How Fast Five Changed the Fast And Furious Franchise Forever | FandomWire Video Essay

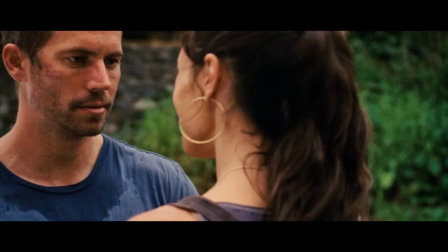However, it's really the plot device of finding out that Mia is pregnant that shapes the entire heart of
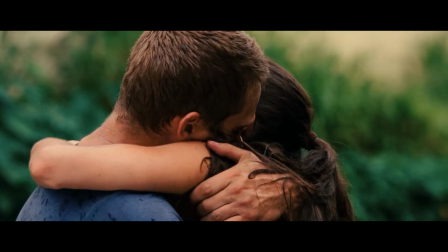the film and adds an extra bit of tension and reason for them to all stick together until the very end.
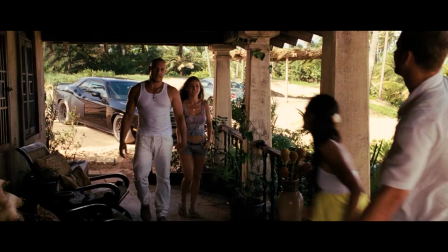It helps the core team realize that it's bigger than just another payday for them, but that it could buy them a future they've been dreaming of since their very first appearance in the franchise.
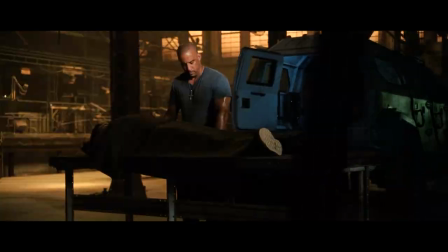In turn,
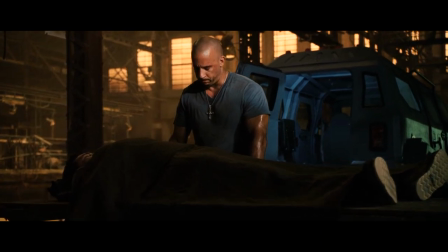Vince's death in the third act is a perfect stepping-off point before the heist goes into fruition that reminds the audience that these characters are entirely vulnerable and are risking everything.
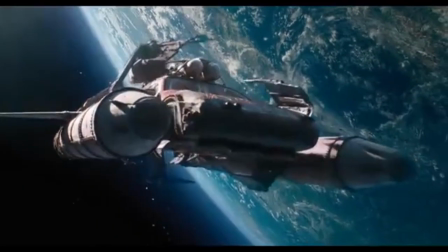This vulnerability would come into question with some of the later sequels' more outlandish moments. But in this film, that balance was perfect.
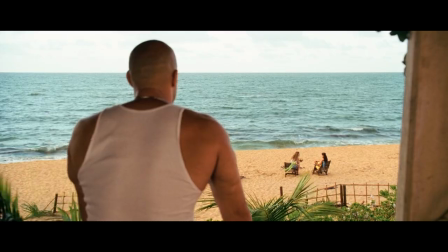The balance of heart, love, and loss is what makes the emotional core of Fast Five the strongest of the entire franchise.
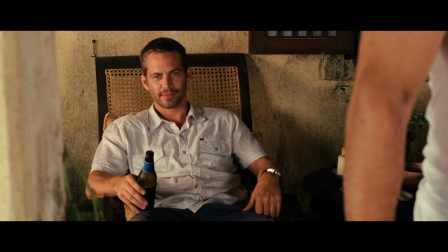And it makes the finale of seeing each character get their momentary happy ending all the sweeter.
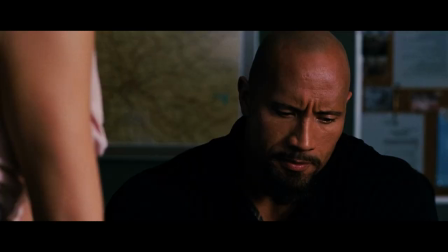Sure, there's a post-credits scene revealing that Letty, played by Michelle Rodriguez, was alive, effectively setting up another sequel.
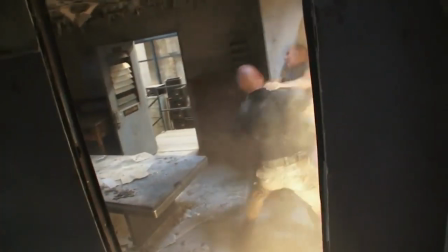But there seemingly was a bit of knowledge here that it could very well be the last Fast and Furious movie if it hadn't performed as well as Lin and the crew had hoped,
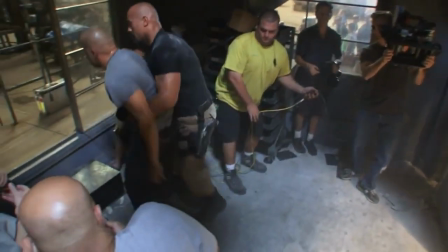so it feels like a bit of a perfect culmination from everything in the franchise that had led to this point.
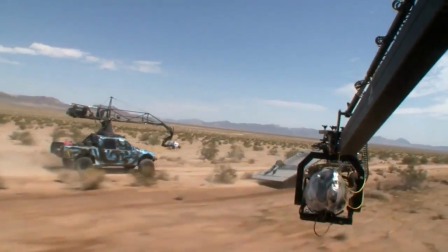And luckily, the film went on to gross more than all of the previous entries, serving as a launching point and raising the bar for everything they attempted to do moving forward.
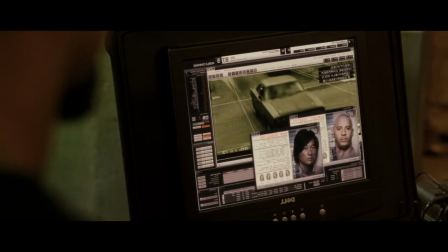While it's debatable that Fast Five is the best of the franchise, it's undeniable that it shaped the course of what it takes for this franchise to operate at its absolute peak.
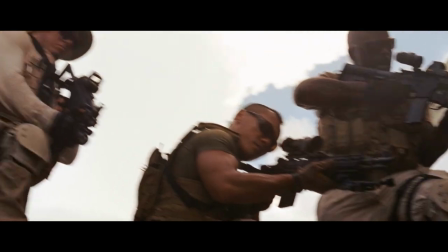It proves that when you balance out the spectacle and insane action sequences with an emotional core and character motivations that genuinely matter,
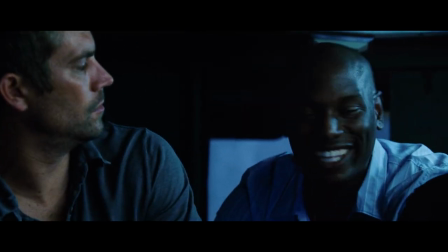you can completely win over an audience and deliver an instant classic.
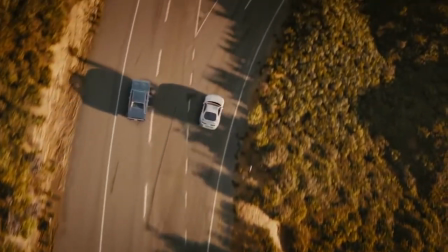While entries like Fast and Furious 6, and especially Furious 7, have delivered solid elements and moments that fans have come to expect from the franchise,
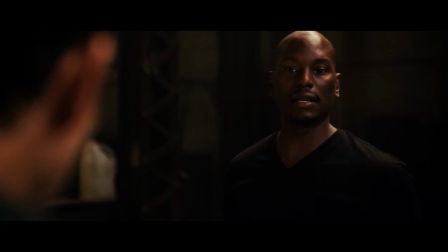nothing will ever topple how personal the stakes are within Fast Five, and how authentic all of the action feels.
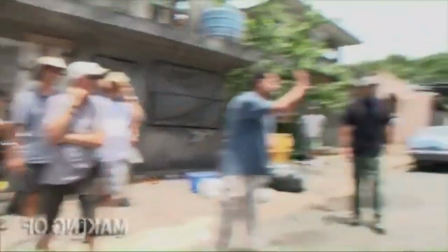It's especially telling that the producers and creatives behind the scenes seemingly know how pivotal Fast Five was for the franchise as a whole,
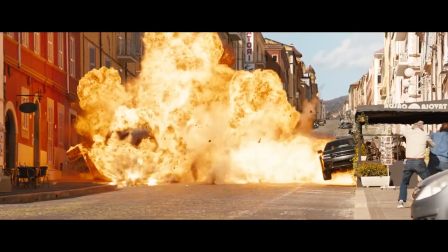and Fast X brings the series back to these roots, with Dom coming to terms with the forces still remaining in Rio.
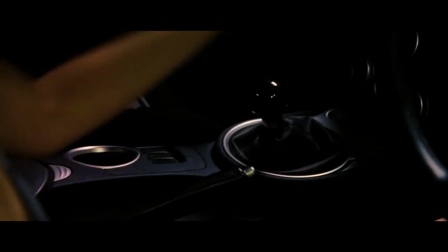Regardless of where the franchise goes from here, Fast Five marked a shift in the series and stands on its own as an incredible feat of action
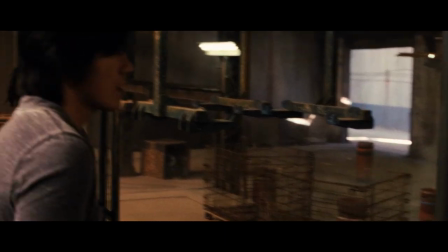cinema that delivers the best of its charismatic cast and showcases what proper worldbuilding,
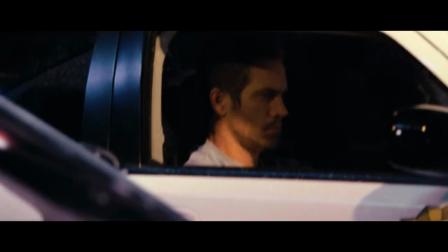a big heart, and incredible stunt work can accomplish. No matter how many times you watch it, you'll always feel like you're part of the Toretto family by the end.
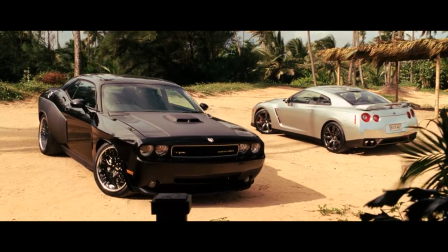But how about you? Do you agree that the Fast Five changed the franchise forever? And what's your favorite Fast and Furious movie?
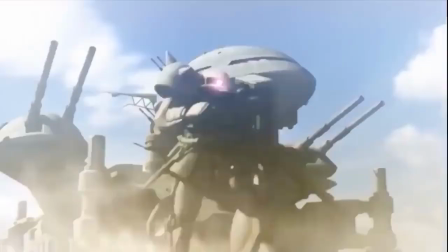Let us know in the comments! And if you want to join our Familia and crack open some cold Coronas with us, be sure to like, subscribe, and tune in next time for more great content.
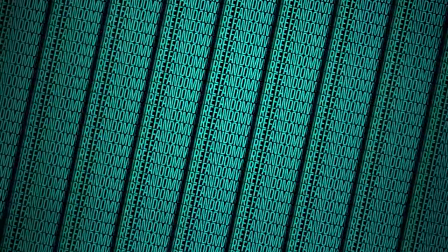And I'll see you next time. And if you like the work FandomWire is doing, be sure to visit our affiliate link at Humble,
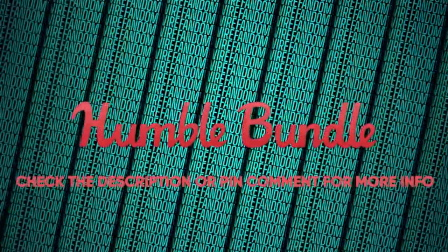where you can purchase and play games for a great low price while supporting us and allowing us to make more quality content like this.
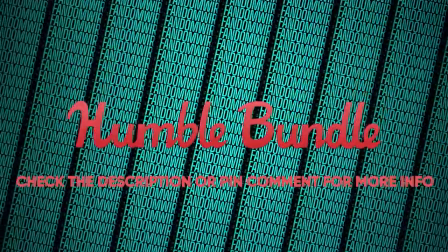Until next time, thanks for watching.